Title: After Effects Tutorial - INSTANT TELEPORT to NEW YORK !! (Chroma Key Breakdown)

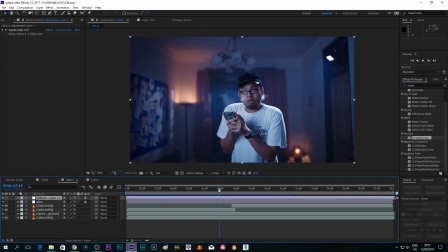background uh the the uh breakdown is gonna be uh i i split the uh the footage here so it's gonna be a footage the left side here for the footage where the background is the template that you shot uh
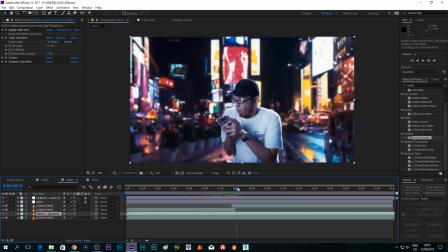in your your own house and from the light the right side here which
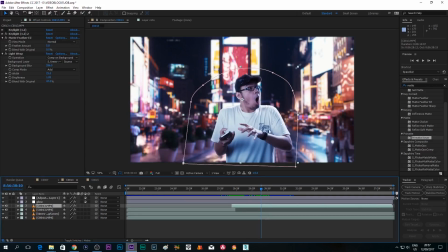is gonna be the footage that having a background from New
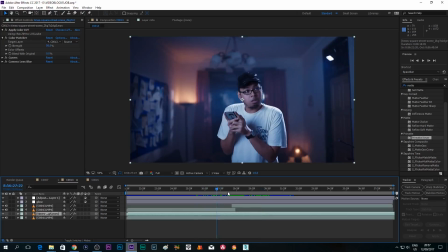York alright so why do you have to split your footage in a two side because
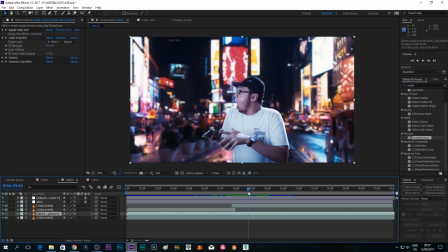the lighting is different so I want to kind of match the lighting and in this part so we'll match the New York lighting so for this it's
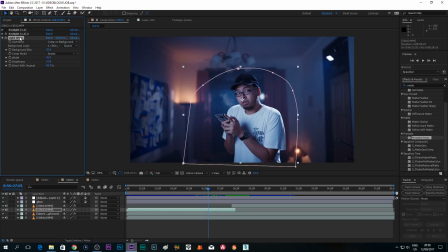just a simple green screen effect as you can see here with the light wrap now what is light wrap here probably you don't have this in your after effects well
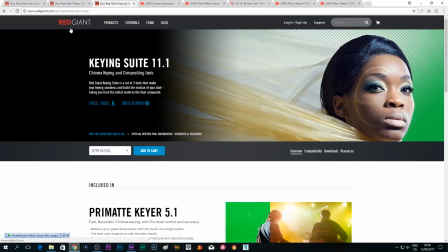like i said before it's from red giant uh.com is from the from their king suite so what is light light wrap so
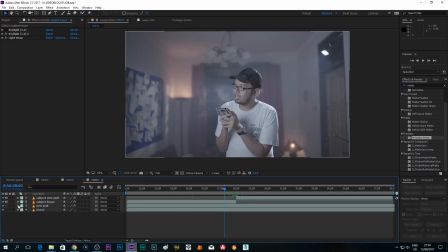as you can see here uh in this in this uh part of the clip we're still on our house and uh you're gonna give the
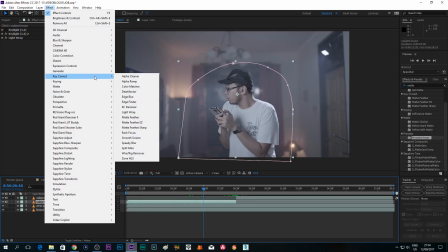effect and then key correct if you already bought and installed the the software from red giant you will have this light wrap so what lab what light wrap
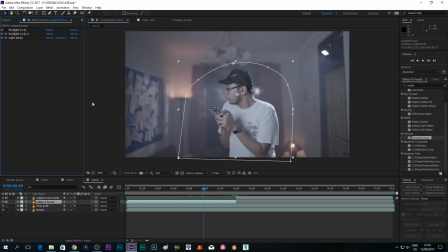does is actually try to blend in a little bit more to the background make your footage blends in a little bit more to bit the background but the software gonna ask you for the background so the background layer you're gonna choose the house and suddenly as you can see it blends in a
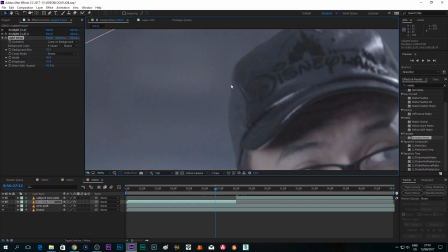little bit more so if you zoom in out a little bit on the top area here on his is his head area uh before after before after you can play with it by the way you can add some brightness look at that add it or
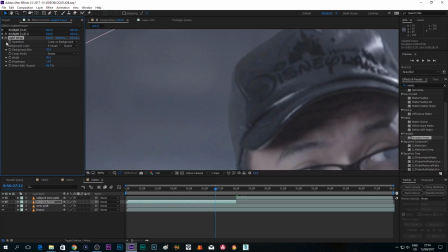decrease it get it before after it's kind
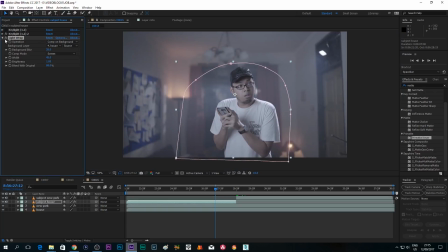of blends in a little bit so before after before after just giving like a like a light spill to make it like you know the room ambience is gonna you know blend it a little bit and also so this is why we this is the reason why we split this layer over here
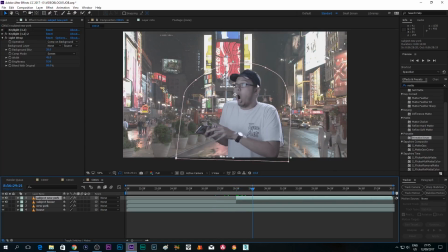so on the right side here he's already on new york so what what we're gonna do is click on the layer here and then also add
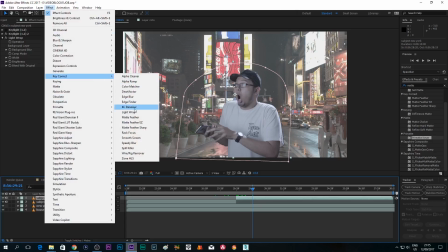an effect key correct and then light wrap and then for the background
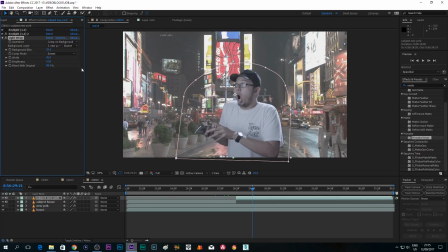now we're gonna choose New York and as you can see here watch this
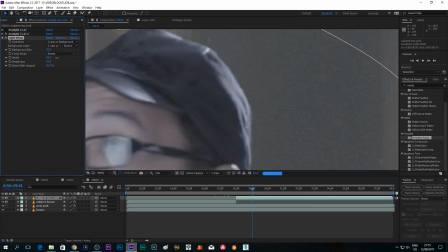we're gonna make
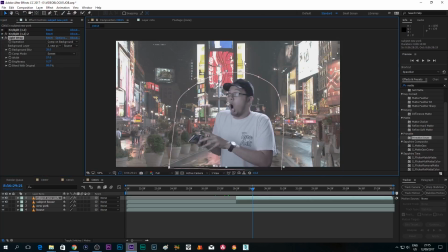it brighter and hopefully it's gonna blend a little bit more just
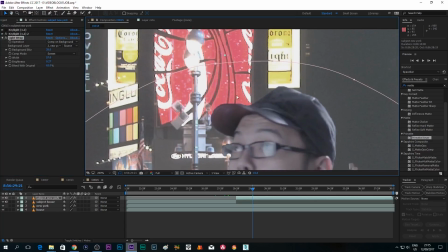play with it as you can see here because this background is kind of red as you can see here the also the light wrap is kind of having that red color here so I like I told you guys
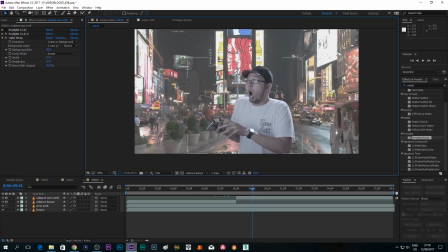it's awesome now I love this light wrap it makes your life a lot easier
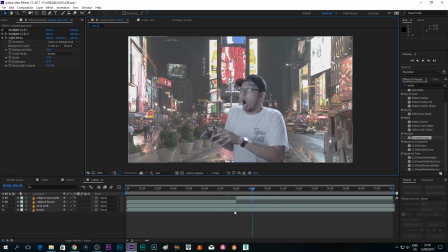and by the way the background is kind of too bright here so for the New York probably we're gonna
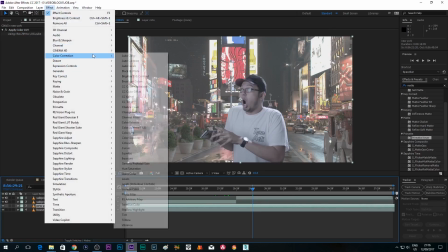have some color correction a little bit let's see
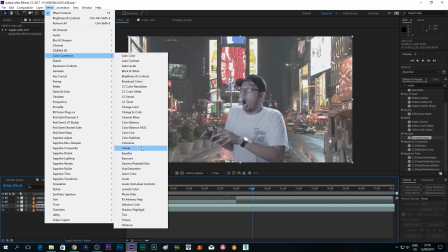for oh by the way if you have a key the
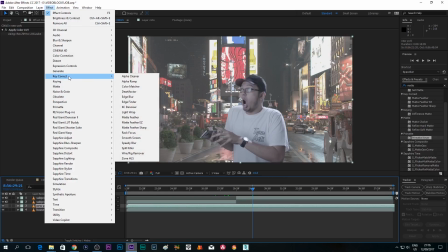king suit suit you also have this key correct and then a color matcher
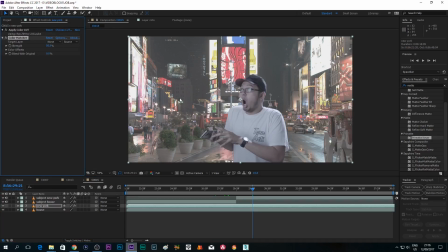and then you can you're gonna ask what color from what footage did you want to match? Well, of course from the subject. Subject New York. As you see, suddenly it's matching the color. Look at that. Look! It's matching the color. Probably we just, all we gotta do is we're gonna match the contrast
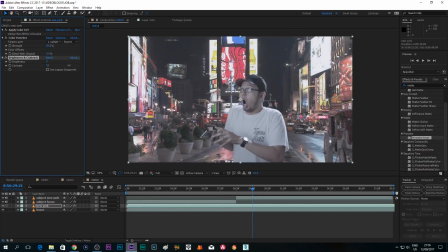a little bit to match the foreground a little bit.